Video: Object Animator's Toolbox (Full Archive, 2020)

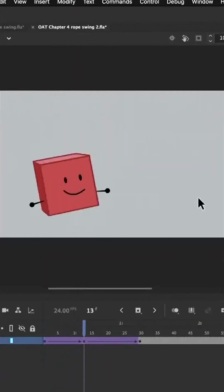(49:53)
Now if we double click back out to the main timeline and play what we have, we can now see that nice complexity that our nested graphics allow us. And if there's ever any popping that happens, just make sure that the transform point of your graphic is the same on all frames by double clicking it on each keyframe,
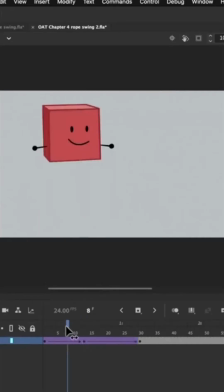(50:11)
and that your graphic is playing all its frames in sync with the outer timeline.
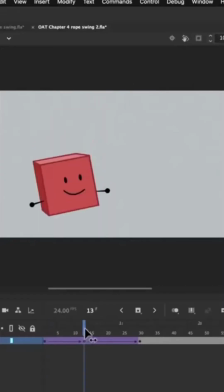(50:15)
So a keyframe on frame 1 will say frame 1, and a keyframe on frame 13 will have a graphic that's also playing frame 13.
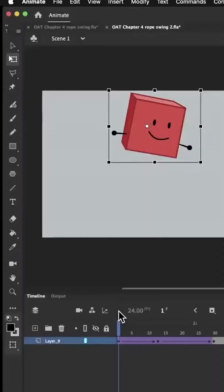(50:24)
Okay, so we have our landing motion, time to add the jump. So far, our main timeline has been where all the vertical motion's been happening.
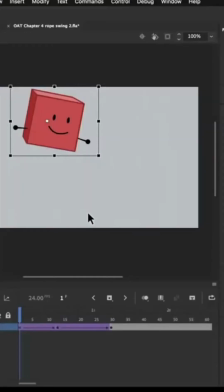(50:31)
Let's keep it that way. Just like the sketch from earlier, we'll make our guy go up a bit by putting a keyframe on frame
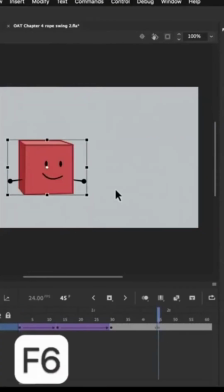(50:37)
45 and shifting our body container 2 up slightly.
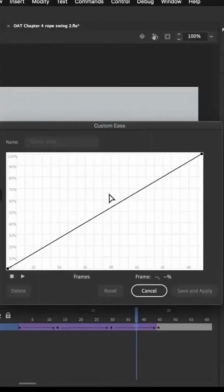(50:41)
We'll create a classic tween and use the ease editor to give it an ease out that's slower at the start, so something that looks like this.
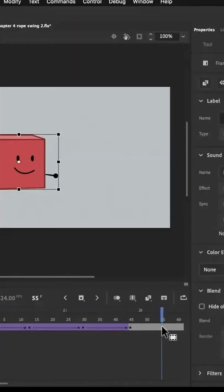(50:51)
Now it's time for our big anticipation. We'll put a keyframe at frame 55 and move our body container 2 downward a lot.
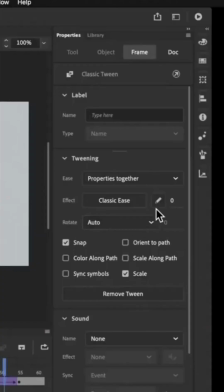(51:00)
We'll give this classic tween an ease that's once again an ease in out, but slow at the end. And I can choose from our custom tweens to reuse an easing that we made beforehand. So in this case, my ease 1. This ease is once again slow at the end. So this guy's really preparing for his big jump. That's the feeling we want to give. And then comes the top of the jump.
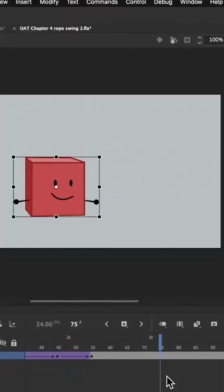(51:24)
Let's put a keyframe at frame 75 with our guy way up in the air and give this classic tween an ease in out that's slow at the end.
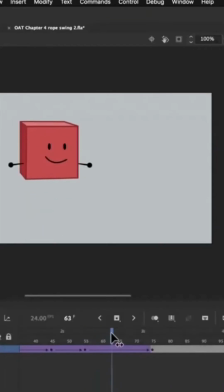(51:34)
And I can once again reselect that custom ease. Because this ease in out is slow at the end, it's like he's really hanging in the air.
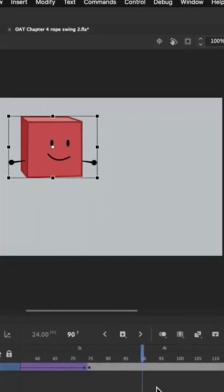(51:42)
Finally, our last keyframe on frame 90 brings him off the bottom edge of the screen.
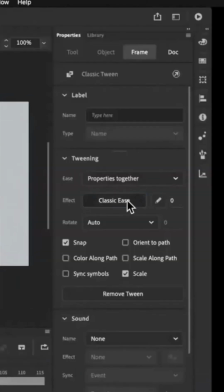(51:48)
We'll give this tween a more familiar cubic ease in. That was a lot, but now look at what we've made. That's a hefty guy right there. Well done. Now we can spice up our motion and really give this guy a sense that he's pushing himself by adding more rotation inside body container 2.
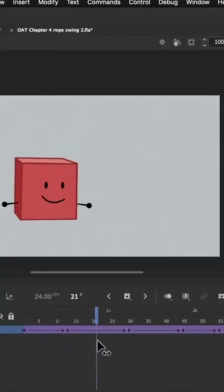(52:11)
This time, our keyframes are not going to be in sync with the main timeline, so even though frame 45 is where our vertical movement is motionless, we're going to dive in and put a keyframe at frame 50 instead.
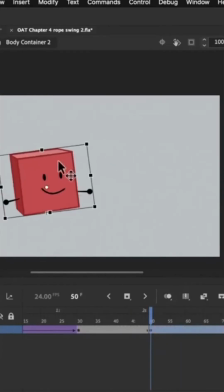(52:26)
We'll make our body container lean backward and give it a classic tween.
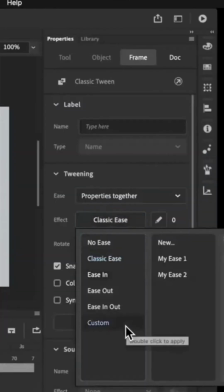(52:32)
And we'll choose from our existing custom tweens to get the ease in out that's slow at the start.
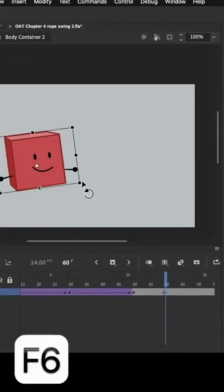(52:41)
Now we'll make a keyframe at frame 60 and lean our body container forward for that authentic pushing feeling.
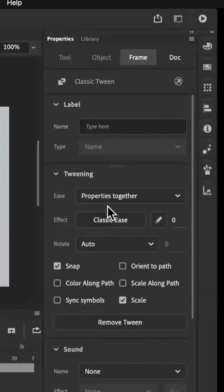(52:48)
And this classic tween will have a good old quart ease in out.
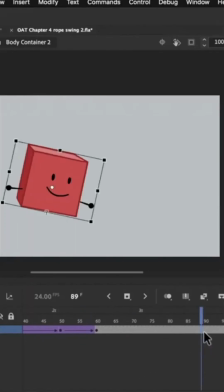(52:57)
Finally, we'll put one last keyframe at frame 90 and lean this symbol backward. This tween is going to have no ease at all, and you'll see why, because we are done with this motion.
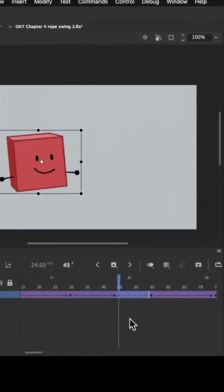(53:13)
Let's double click back to the main timeline and take a look at what we've made. You can see how the difference in timing and easing lets us fill in this slow part at frame 55.
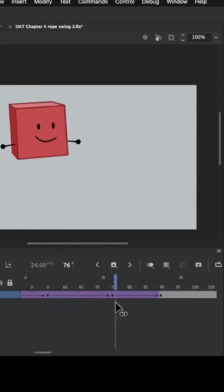(53:27)
And the top of our peak, where Blocky is just hanging in the air, really emphasizes that final slow rotation we made. Picture yourself jumping across a chasm. Don't you want to throw your arms backward to give yourself that extra boost?
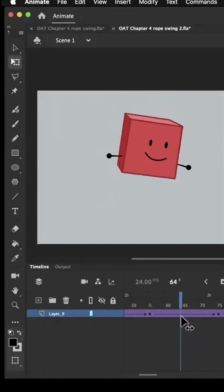(53:44)
Let's take Blocky out of his T-pose and give the arms some motion. I feel like this is such a good example of how nesting helps us, because we didn't have to do anything to keep the arms staying attached. And now we're free to rotate the arms however we want, with whatever timing we want.
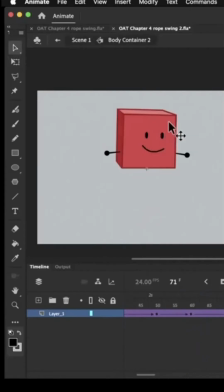(54:00)
With the selection tool active, let's dive back inside body container, where everything has just been motionless so far.
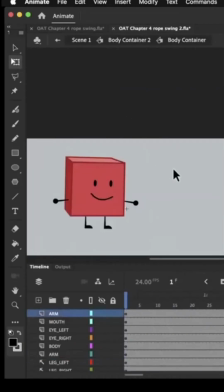(54:09)
At the beginning, that's where Blocky's starting to fall, so we'll start with our arms pointing down. Then we'll keyframe the arms at frame 13. And why not click this button to lock all of the layers and then unlock the two arms.
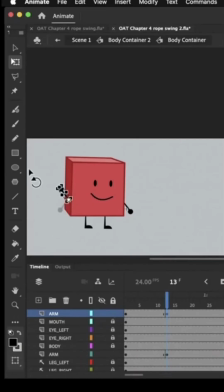(54:27)
On this keyframe on frame 13, the arms are going to be pointing mostly up.
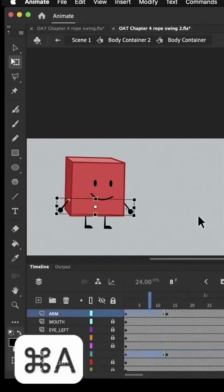(54:34)
Then we'll just hit Command A or Control A to select the two arms, since everything else is locked.
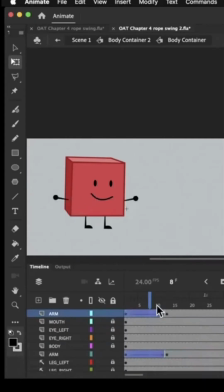(54:40)
We'll add a classic tween, but not give it an ease. This is the arms gradually rising as Blocky falls.
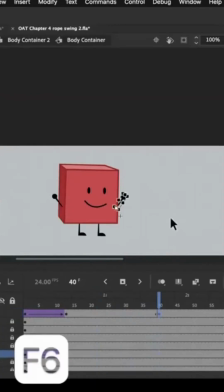(54:49)
Now we'll put a keyframe on frame 40 for these two arms, and we'll move them back down.
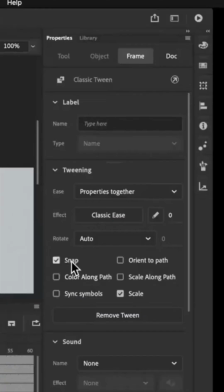(54:59)
This tween is going to have an ease out elastic.
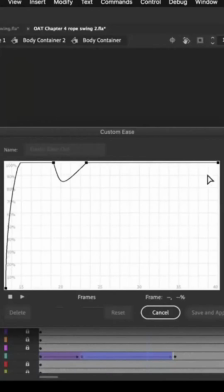(55:07)
If we look at the graph, we can see how this ease is extremely useful, especially when you're layering it with some other motions, and I like to think of it as a fancier version of the back ease.
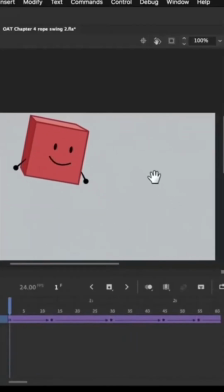(55:17)
Let's double click back out to the main timeline and see what those arms look like in context. In this case, we're making the arms suddenly flop down as Blocky hits the ground. You'll notice that the easing makes the speed of the arms discontinuous here.
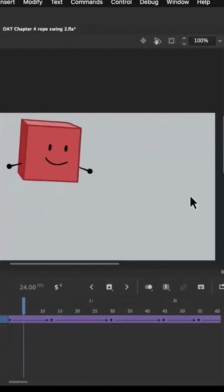(55:33)
That's breaking the rule of smooth motion from chapter 1. But since it's a reaction to a collision happening, and since there's other movements going on at the same time, it's totally fine.
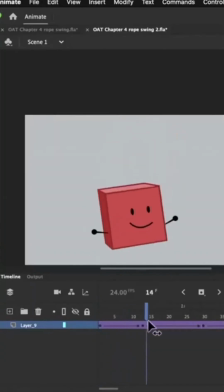(55:42)
Time to finish the rest of the arm motion. Let's find a keyframe where Blocky is unrotated and dive back inside body container.
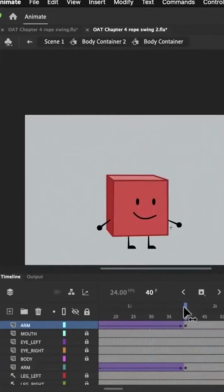(55:50)
Then we'll keyframe the arms on frame 48. We're going to move these arms so they both point forward. It's like Blocky saying, hold up.
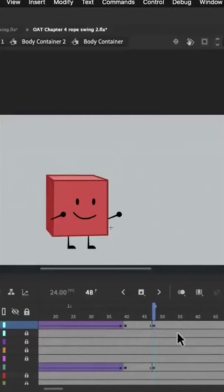(56:01)
We're going to give this tween the custom tween that's slow at the end.
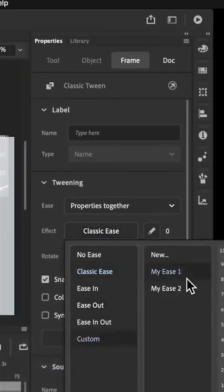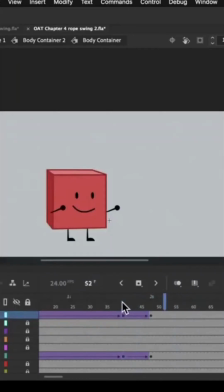(56:11)
But these arms, depending on how you rotate them, might not be in the right direction. For example, if I rotate them a little bit further, you'll see that one of the arms goes in the opposite direction. And so to make sure that they're all going in the right direction, we'll select the tween and specify the rotation as counterclockwise.
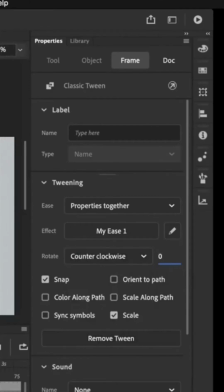(56:31)
We're going to change this 1 to a 0 to specify that this means 0 full rotations. And we'll do the same thing with the other arm. Rotation is going to be counterclockwise, 0 full rotations.
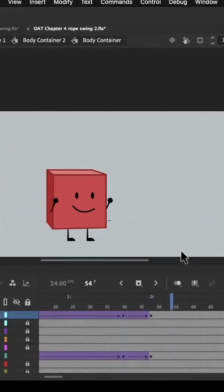(56:42)
And that is going to ensure that the arms are rotating in the correct direction. Now for the throwing motion, where Blocky's thrusting his arms backward.
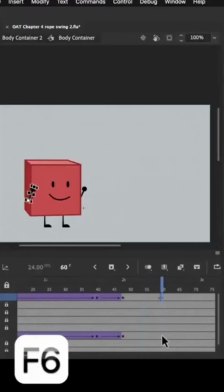(56:50)
We'll put a keyframe at frame 60, and we're going to rotate these arms backward.
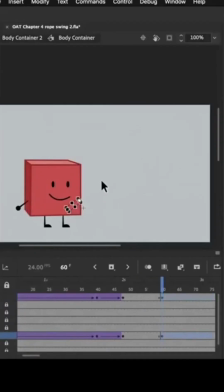(56:56)
This arm I'm going to move a bit so that it's still showing. I'm going to move the playhead backward, make sure these frames are selected, and give it a classic tween, with an ease in out that's slow at the end.
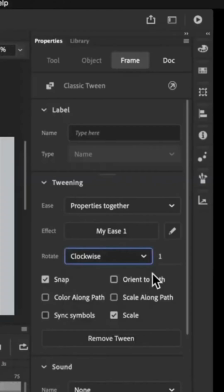(57:09)
And specify the rotation as clockwise, 0 full revolutions. That's going to give a motion like this. Finally, the arms are going to make one last rotation as Blocky hangs in the air and relaxes his arms.
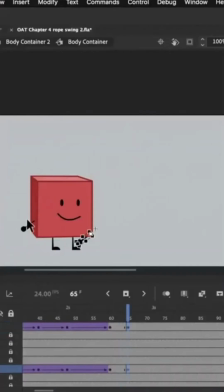(57:22)
We'll put a keyframe at frame 65 and swap each of the straight arms with a bent arm.
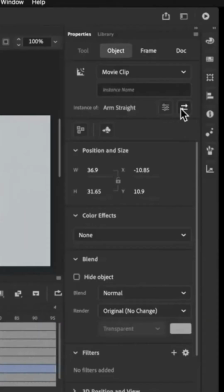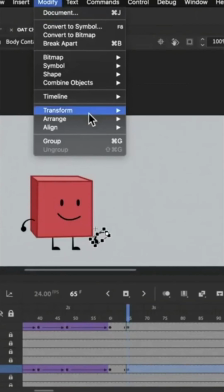(57:33)
We're going to flip this arm by going to Modify, Transform, Flip Horizontal.
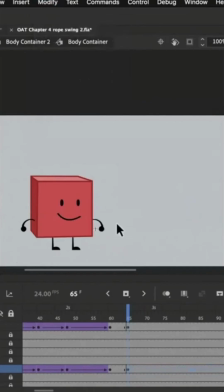(57:39)
And that's to ensure that they're both drooping down like this. And I'm going to rotate the arms so they're a little bit higher. Now, if we try to tween them, you'll see how the transition isn't the smoothest. So like we learned before, we'll be careful to hide the switch from straight to bent during a fast motion.
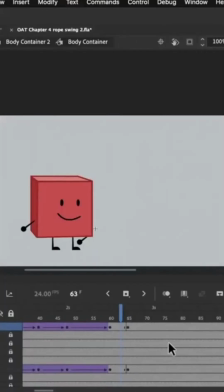(57:58)
So I've undone that tween, and we'll put a keyframe at frame 85.